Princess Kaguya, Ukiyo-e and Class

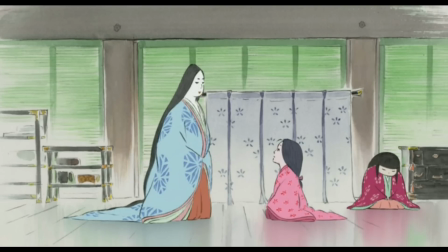Who can blame her when they go so far as limiting the way that she's even allowed to move? Yeah, go everywhere on your knees, that's gonna be good for your legs. Feminist side note, this is clearly a forcing women to be physically subservient thing.
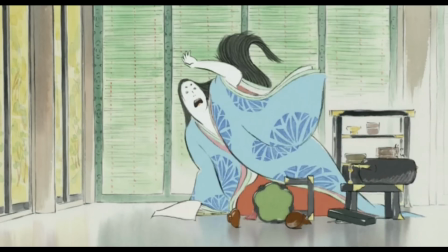Much as she clearly feels unease at what she's being forced into,
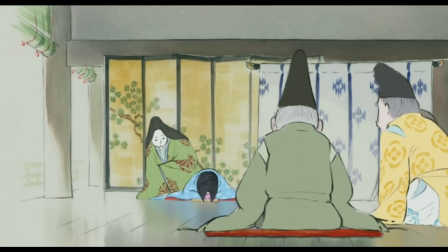Kaguya eventually relents for her father's sake and commits to learning, slowly having her identity stripped from her so that she can fit in.
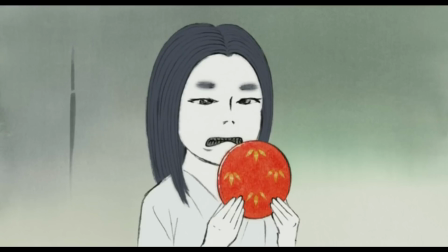Later, having her eyebrows removed, her teeth blackened, and then her face painted white.
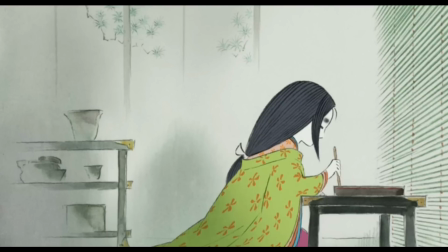She's made into this almost inhuman thing, who isn't even allowed to enjoy herself.
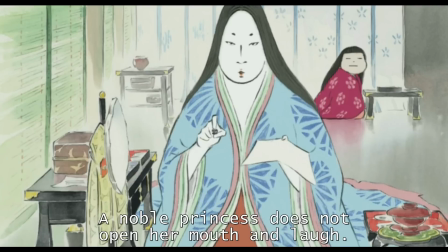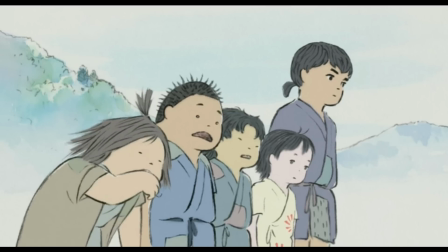So Kaguya is taken from this life where she gets to spend time with her friends and explore her curiosity naturally,
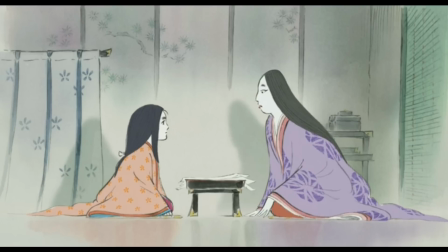and put into one where her very personhood is taken away from her, and she is expected to just acquiesce to this because it's what befits their new upper-class status.
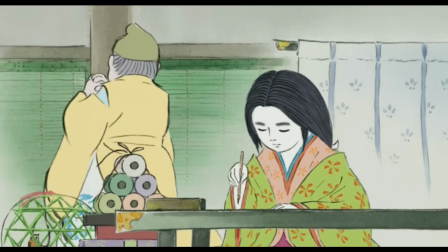But their place in that class is perhaps less than certain. The thing to remember about their place here is that they are transplants.
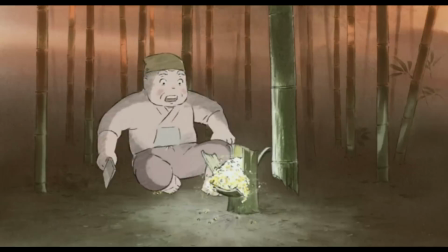They started out in the working class. Their wealth was gifted to them through magical nonsense, instead of hereditary nonsense.
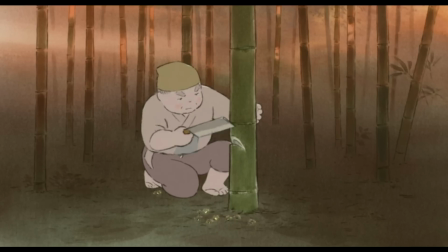Which, actually, being gifted your riches by moon spirits from a bamboo shoot might actually be the only ethical way to get it.
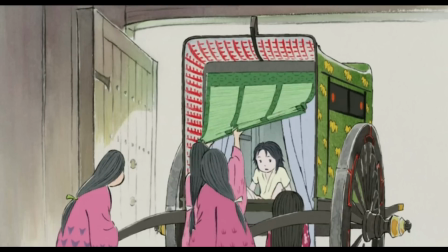They are what we would call new money,
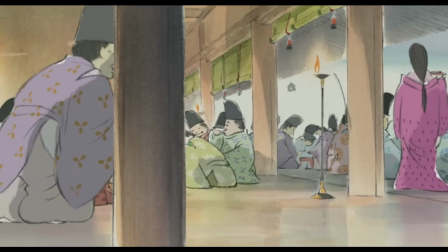and if there's one thing that rich people who got their money because their relatives who exploited it out of working people died don't like, it's when some of those working people tried to take a place among them.
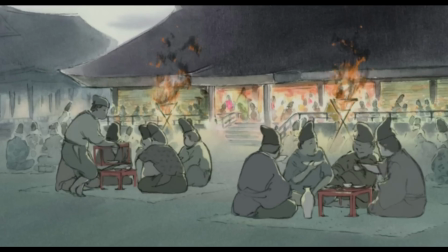Once Kaguya comes of age, yeah, her father throws a celebration in her honour, bringing in nobles from all around.
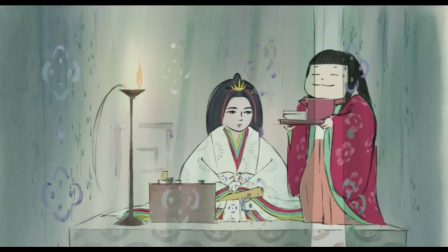This is a bizarre thing where Kaguya, who the party is for, has to sit off behind a screen where no one can see her.
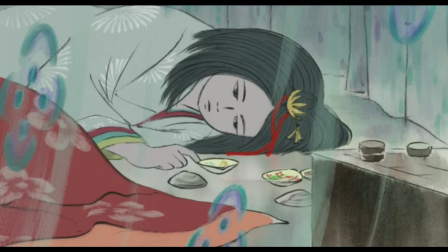Further highlighting the dehumanising effect that moving into this class in this way has on her.
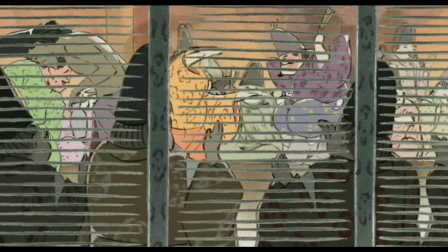She has been turned into an object to try and impress these people. And how do they respond to this?
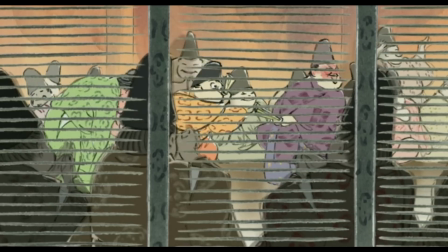Well...
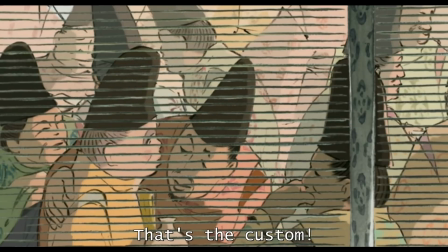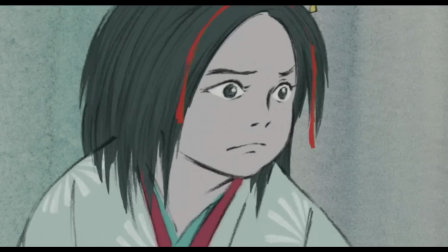It doesn't matter what you do. The rich people simply won't respect you.
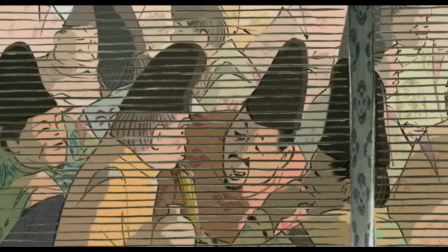They won't think you can enter their spaces. They will still view themselves as superior to you because you were not born into it.
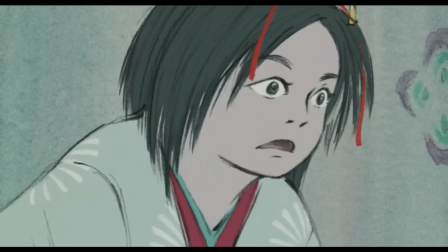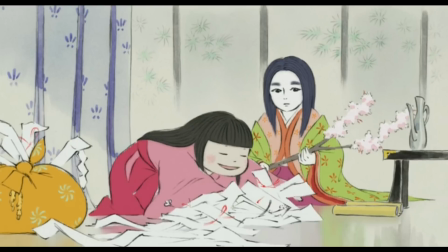The thing is though, they really don't fit there. As I've said, the artificiality required to fit into these traditions takes its toll on Kaguya,
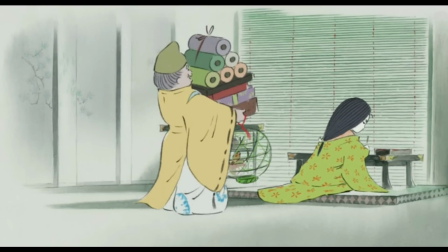and it really isn't helped by her father trying so hard to make them fit.
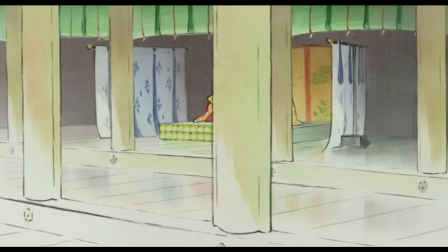Upon first entering the mansion, she finds appearance dressed like this.
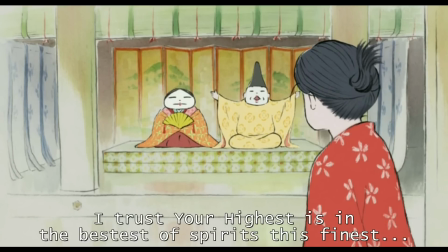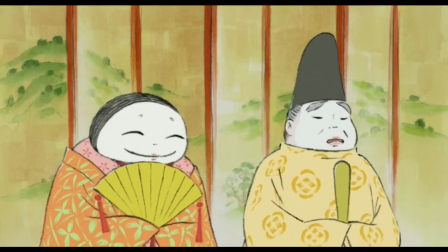The badly applied, kabuki-esque makeup really just says everything about how they are trying to fit into this idea that really just isn't them.
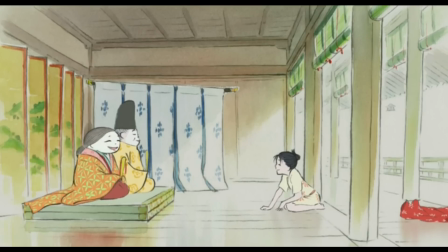There are other little hints too, the father flubbing his words when he tries to give a speech.
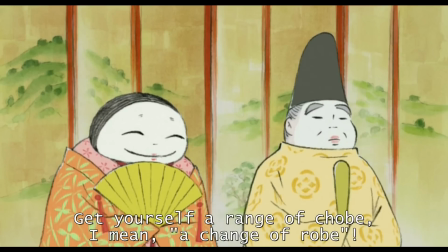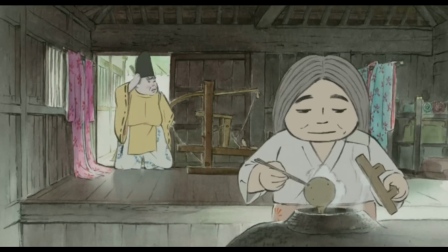and probably my favourite, the way that he just never gets used to getting through doorways with that hat, but that makeup just distills it clearly into one image.
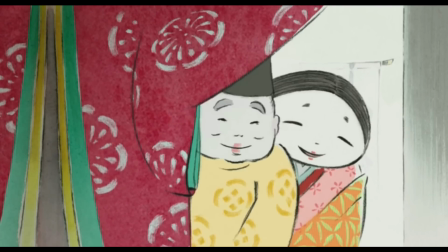All of this, the wealth, the nobility, the big mansion, the nice clothes, are all just a mask,
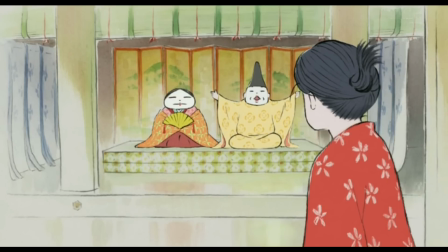a performance that they are giving, and not convincingly at that, but a father just keeps on trying to fit in,
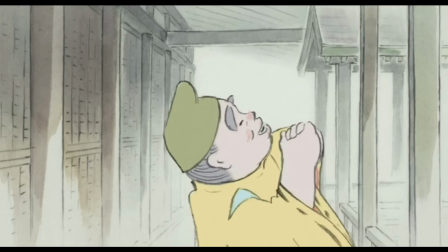forcing it because he thinks that's what's best for Kaguya. He buys super hard into the idea of these traditions, and that doing them is the right way to be of this class,
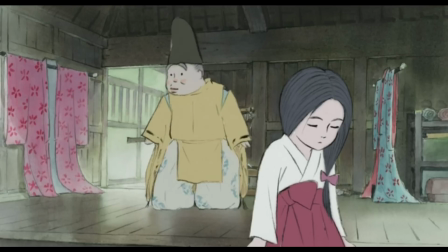forcibly rejecting the life that they came from, even hypocritically. Let's just go back to Kaguya's name for a second.
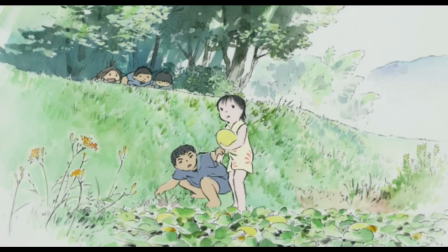As I've said, she only gets the name Kaguya partway through the movie.
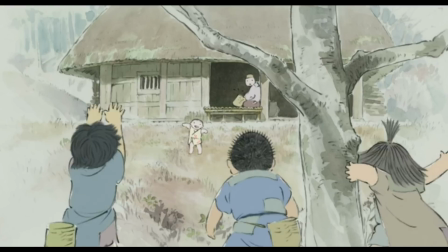Early on, her father just calls her Hime, or princess, but the local kids see how fast she is growing and call her Take Noko, or Little Bamboo.
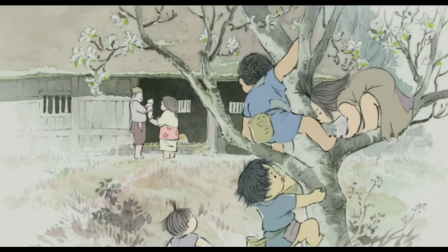He is furious at this, refusing to have his princess named after Bamboo.